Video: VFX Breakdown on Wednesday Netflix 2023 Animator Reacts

What's up, everybody? Welcome to York Reacts, and today we're going to be checking out a behind-the-scenes trailer for, it's not really a trailer, it's kind of like a behind-the-scenes visual effects breakdown. It's a little video where they composite and put together these scenes for the TV show on Netflix called Wednesday. So if you're new to my channel, I do animation for a living for games and film, and so I love to kind of jump in the behind-the-scenes and break down some of this cool stuff for you guys. Hopefully bring something new to the channel and to, you know, your eyeballs that you've never seen before. So, without further ado, let's take a look, shall we? Here we go.
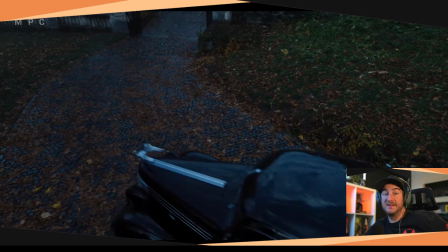MPC is the company that's behind these visual effects and stuff.
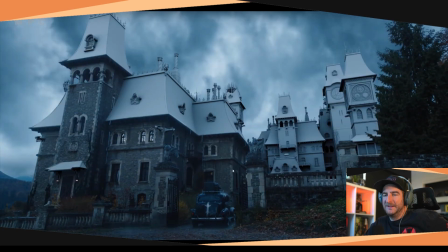So this is the final. Whoa, look at that. Really interesting that that's what they start with.
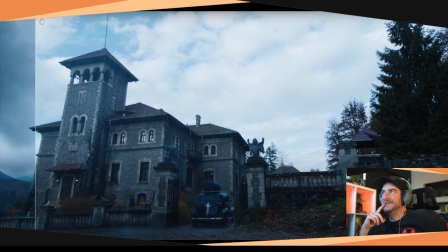Look at this. So it's not much. If you look at this scene right here, it's just a cool looking house. And you're going to see a lot more of this in this video, that they start with just kind of a cool looking house on a cool area, and then they fill it out with all these 3D elements, kind of like they do in Lord of the Rings and Game of Thrones.
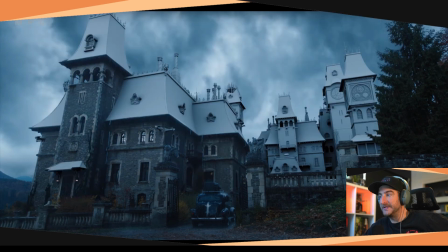Cool stuff.
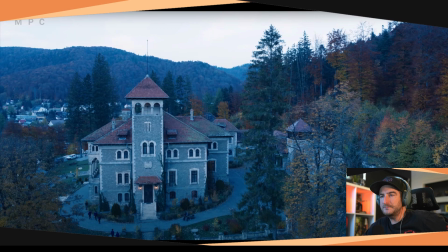See that? See what they start with? So they start with literally this right here. This is their backplate footage.
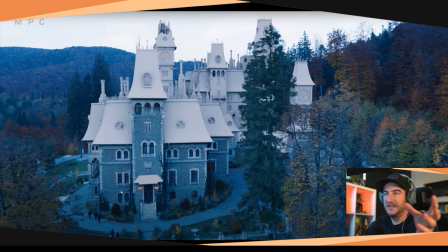And then watch how they add in, boom, they add in this cool 3D element of all the rooftops, make it look really Victorian and cool.
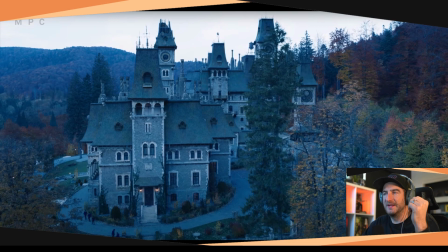Add the weathering, make it look more realistic.
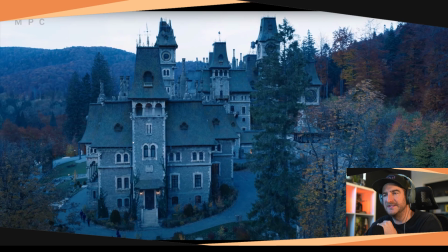Even now when they show it like that, now that they've showed us all the plates and stuff, it still looks a little fake, the rooftops. I wonder if they need to be darkened a little bit or something. Wow, look how much they added on this shot.
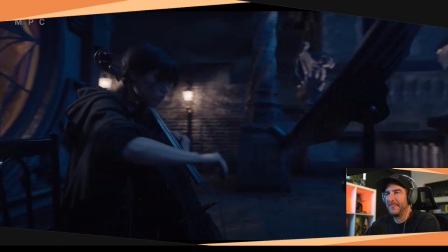Cool, huh? This is cool stuff. That's why I wanted to bring it to some of your guys' eyes.
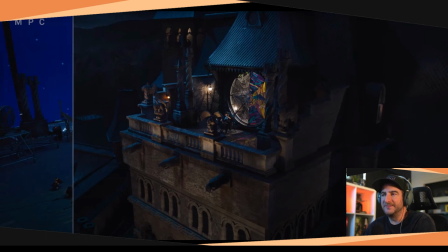A lot of people, you know, a lot of these visual effects breakdown videos, they don't get many views. They only get like 4,000 views. They go like hidden under the radar on YouTube, and not a lot of people see them. And my channel's really small too. I mean, I only got like 600 subscribers. So, but I want to really bring this stuff to light because it's so cool to see these behind the scenes footage of this stuff.
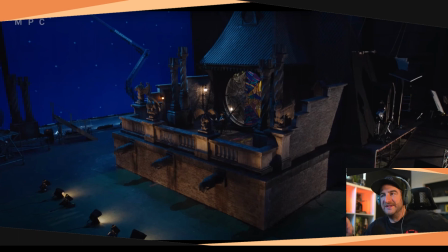Like, look, on set, they built the top of this building, and then they recreated everything around it in 3D. And sometimes you wouldn't think of doing it this way. You would think of building like the rooftop in 3D or whatever, right? This is like the opposite. They're building the top part first in real life.
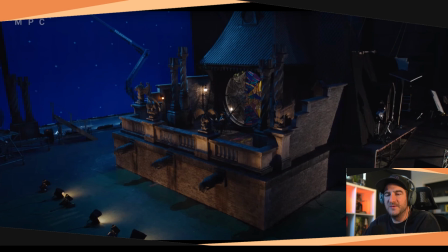And mainly it's because this is where the actor needs to interact with things, okay?
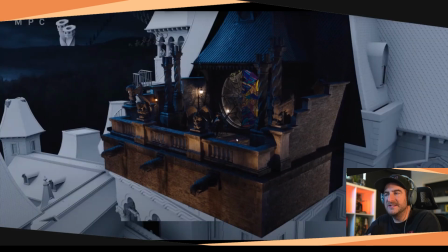So this is where the actor is going to be sitting, and whenever they're standing or sitting or interacting with an object, that has to look absolutely real. So a lot of times they will build like the first 10 feet around the actor and have that as a real thing,
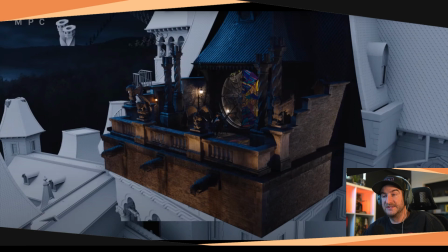and then everything around that they can kind of do 3D and you won't really notice, like you can see here. Cool.
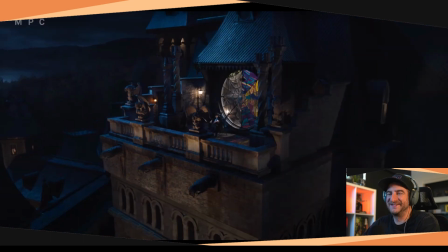She's not even on the rooftop. I mean, come on, that's cool. Like, let's go back to this very beginning scene here.
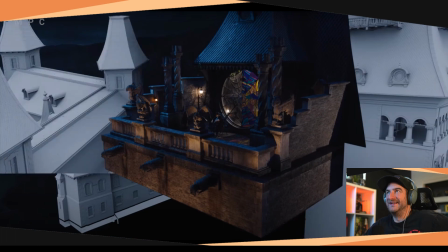Okay, that's what they start with. And then here we go. Nice.
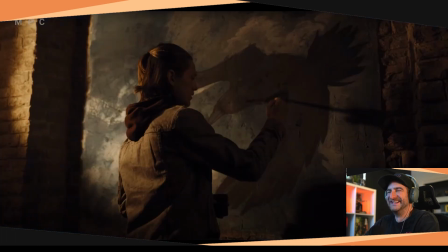Gotta love it.
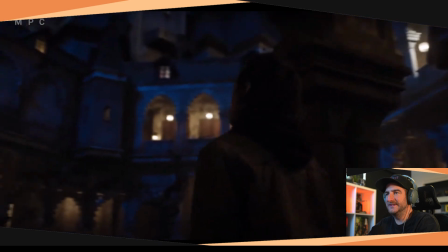I don't know what they did visual effects on this scene. Oh, it's gotta be the whole background. Yeah.
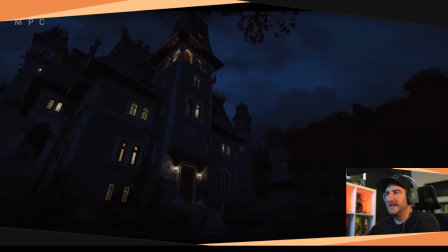Okay. They have a nice look for the Victorian, you know, housing. And look, if you look at this scene, it's just a cool looking house. There's nothing too cool about it.
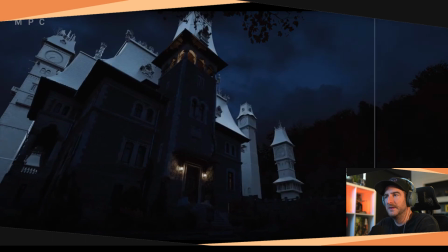They have some cool archway windows up there on the top, but that's about it. They had to add a lot to this one.
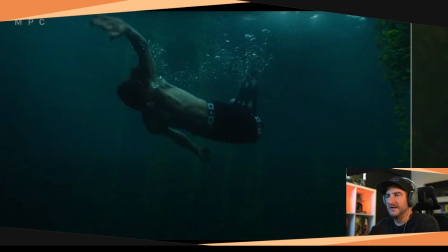I imagine, of course, the entire guy's 3D. Oh, no. Interesting.
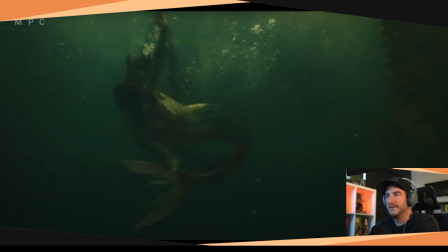Nice.